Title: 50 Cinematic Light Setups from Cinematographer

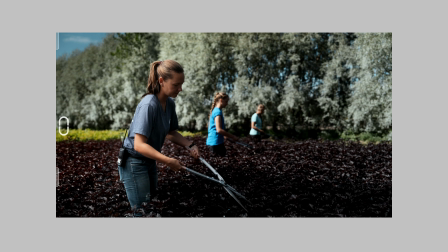And this is just a simple trick how you can soft things out on the exterior, you know, because the thing is, not always you want to have this kind of soft look on the character if you're shooting at the sunny day, all of this kind of scenario.
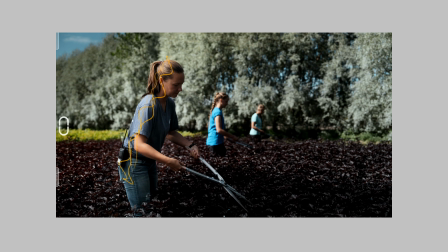But in the commercial, often just request from the client having some nice wraparound or more high key or less shadow or more smooth transition between highlights to the shadows, yeah.
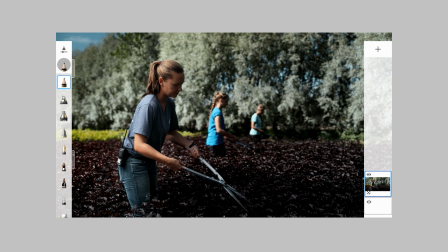And if you just shooting in the middle of the day with hard sun, without any cloudy situation,
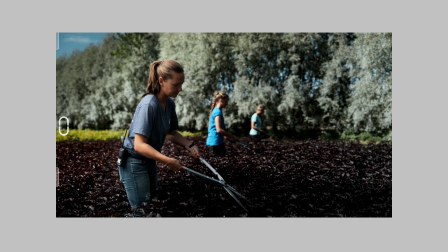just punching through the thing, then you have to understand how to control the light, how to diffuse the light, and what kind of tools you can get to be able to do this thing correctly.
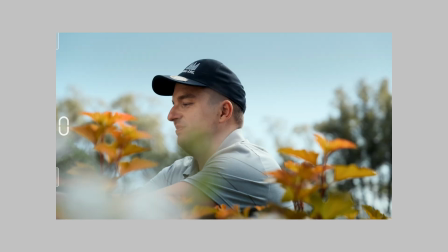Another simple example of exterior smooth work is a dish shot. From the first glance, it seems like a simple shot, easy to do, nothing special here, just natural lighting, and that's all.
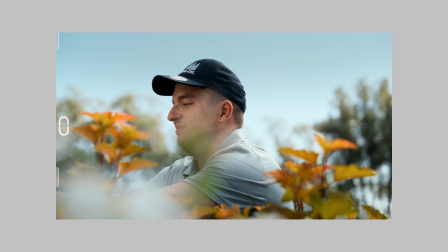Sometimes you can get something like this in real nature with like a good camera dynamic range and stuff, but in the reality, what we have here, big 12 by 12 diffusion above him.
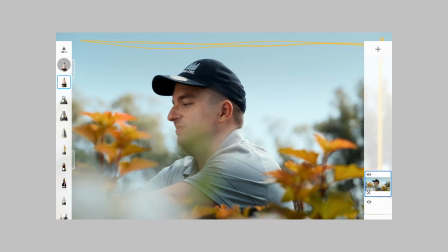It's a half or full grid cloth, and as you can see, this edge around his body from the sun,
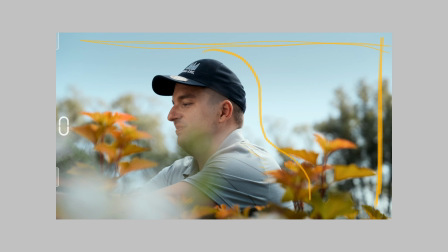we make it more smooth because of our diffusion big 12 by above him.
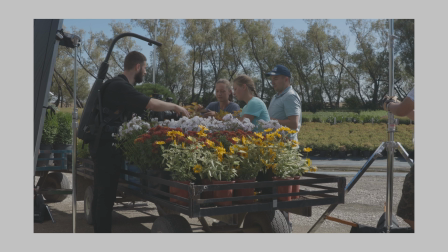But we didn't want to have a shadow here, and that's why I put another 8 by, just the ultra bounce,
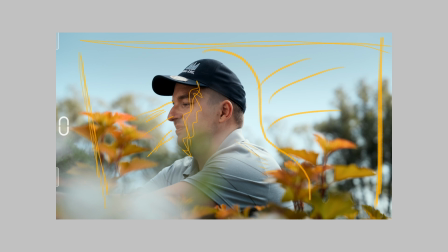to make sure we can have just right amount of exposure on his face. And that's how we did this shot. And yes, in reality, kind of more cinematic approach, I would say,
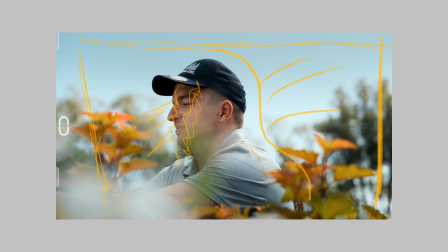let's kill the bounce and let's put the 20 by 20 neg behind me, kind of create the shadow right here, yeah. Or we can leave the bounce here and also put the neg behind me to increase the contrast level on his shadow side.
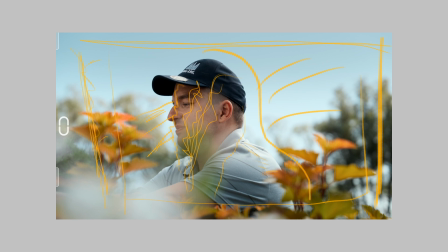But in terms of work
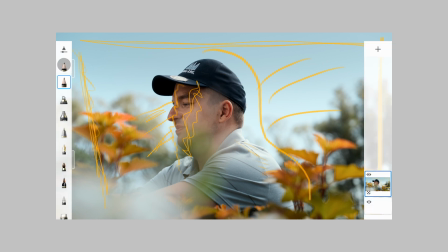with clients and specific requests. That's how it was being made in terms of sell it to the client like that, yeah.
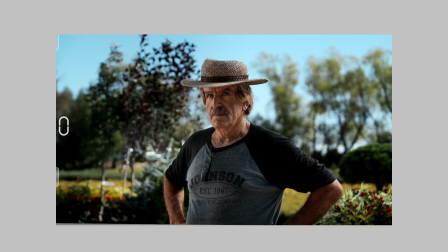Another version of exterior with some depth if you want, that's kind of shot. And same, we in the middle of the day we have to have clean sky behind us and just a simple center framing.
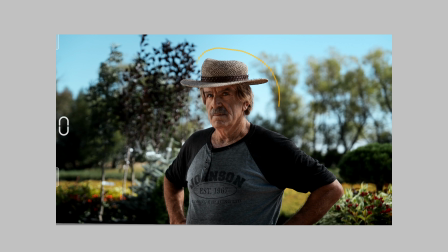And what we have, additional just light coming from the behind him, just a kicking above, yeah.
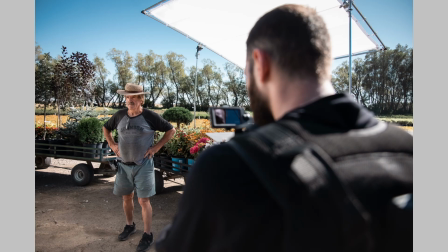And we also smooth this light by big 12 by behind him with diffusion.
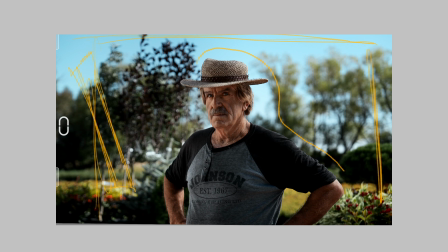And from this side we have 8 by ultra bounce to give the level on this side, yeah, to kind of have this nice thing. And I believe I had floppy or 8 by solid neg right here to increase the contrast.
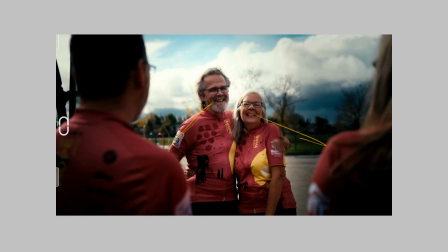Here we have nice composition, like a leading lights, we have front and center framing of that, and also beautiful clouds behind with some depth.
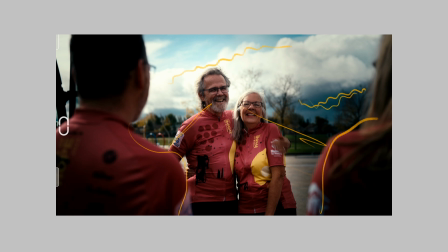That's all this, it's nature. All the cloudy, it was a kind of rainy, cloudy, then sunny day same time.
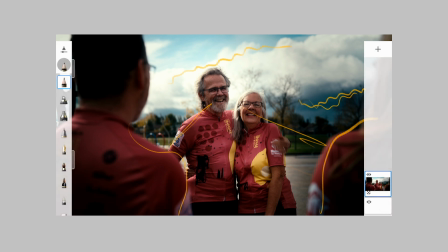And obviously we backlit them shooting like this,
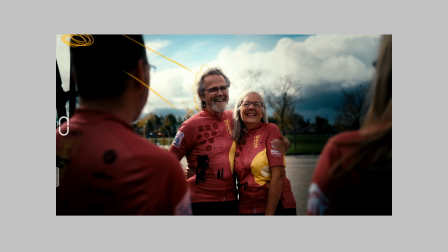and we kind of have nice harsh edge on them. And here we have even just kind of kick on her as well.
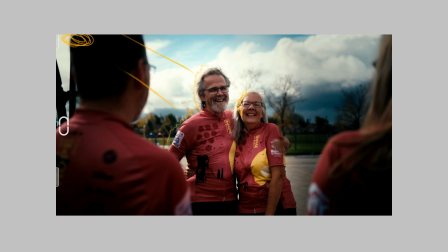And this position is ideal for kind of cinematic approach when we have this rim and then we have almost completely shadow here. We don't have any kind of bounce, we don't need it, because this one should be more authentic as possible and natural in terms of,
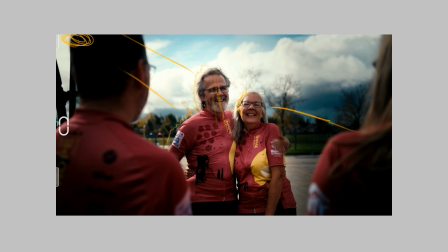even on her, if we just bouncing light from this direction on her, it would be a little bit unnatural situation, yeah, compares with previous commercials that requires to have more like a less shadow, more in terms of high key, more level on the face and stuff.
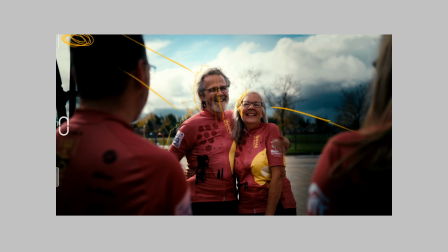And here it's a little bit opposite direction, it's a little bit more natural approach with some shadows and stuff. And as you can see, the weather is approaching nicely us to kind of have this interesting depth.
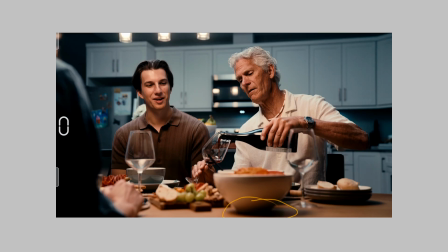As you can see, this shadow seems like light come above, and yes, this is just here we have a stand, boom arm, and on this boom I have Amaran F22c
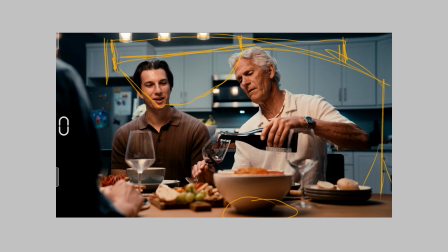with pancake and skirt to be able to control the light. And we kind of have this just more toppy on them, plus to get rid of kind of raccoon eyes situation,
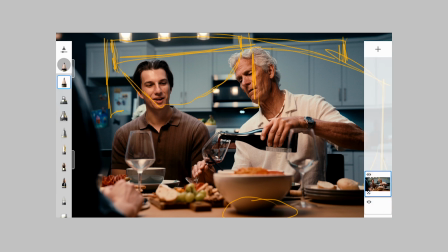I just move this light towards the camera a little bit and tilt it,
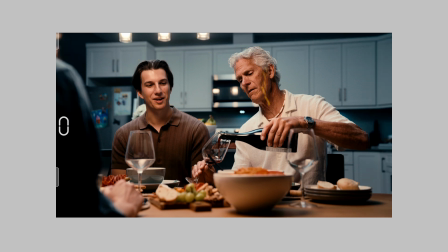play with that. Also, as you can see, the shadows a little bit here because we just have big solid on the right side of the camera to create additional contrast here, to get rid of any lighting spilling,
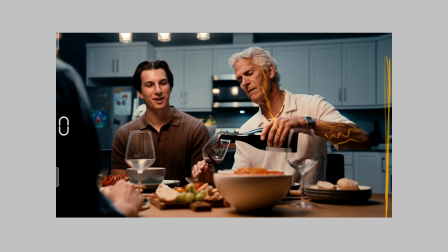bouncing around, to kind of control the thing, because all of this apartment is pretty white walls around. And the problem is, every time when you just put the light and white walls around, bouncing and create additional kind of fill light, we don't need it.
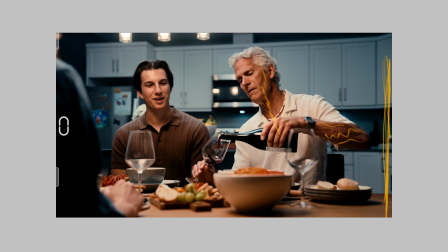And I just like to control the things using neg fill as much as possible. Here we have B7C, 3 of them, aperture controllable, nice warm kind of. This prog would be motivation for all of this lighting.
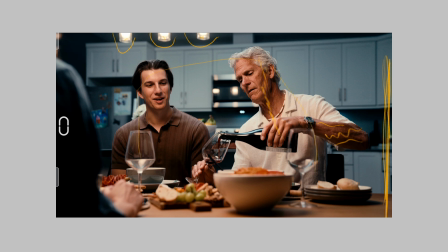And for backlight I have just a 300x with Fresnel bouncing from the ceiling in this section to make sure we don't get this bounce too much on them, and we just have just slightly rim on him from this bounce.
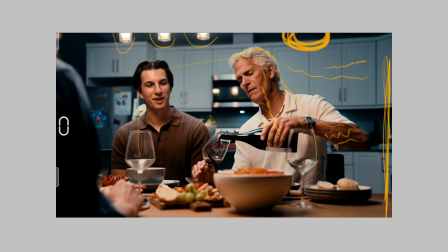If you want to grade it after nicely, then the main rule is that you should put the color in your video first.
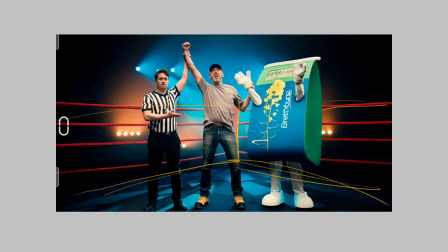Framing, camera movement and stuff, okay, it's more simple. Here is static, or I just moving forward, backward. And obviously we need to control the light, need to have some spotlight on it, and also movable light.
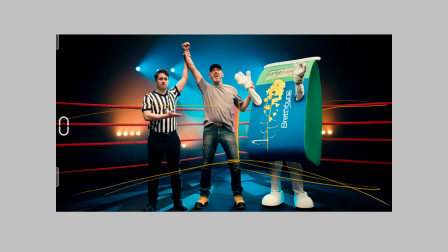And that's why I choose the more simple approach in terms of more like a event related lighting here. Most of the light, yeah, behind the thing, all of this spotlights,
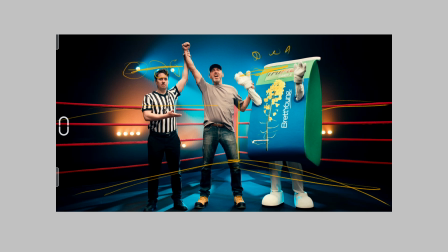I would say 6 of them here in a row, here 6 in a row, and here 4 in a row, 4, like a 8 here, and 8 same behind this interesting thing. Yeah, the main lighting coming from above, stereotyping tubes there,
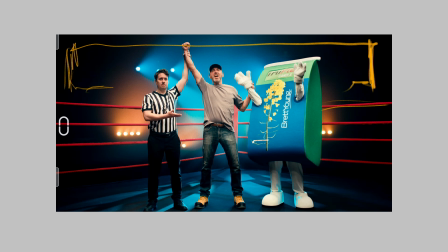and we kind of cover this by a small skirt to get rid of spilling around, because the main idea here, it was black out this thing. Simple thing, but also big one, because you need to kind of fill this ring with lighting.
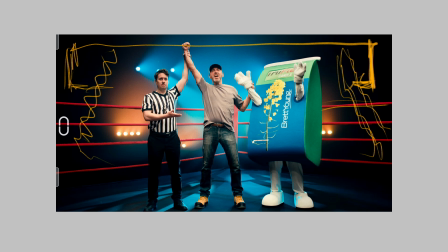Yeah, also should be a little bit soft, but not too much soft also. Yeah, and kind of be in the zone.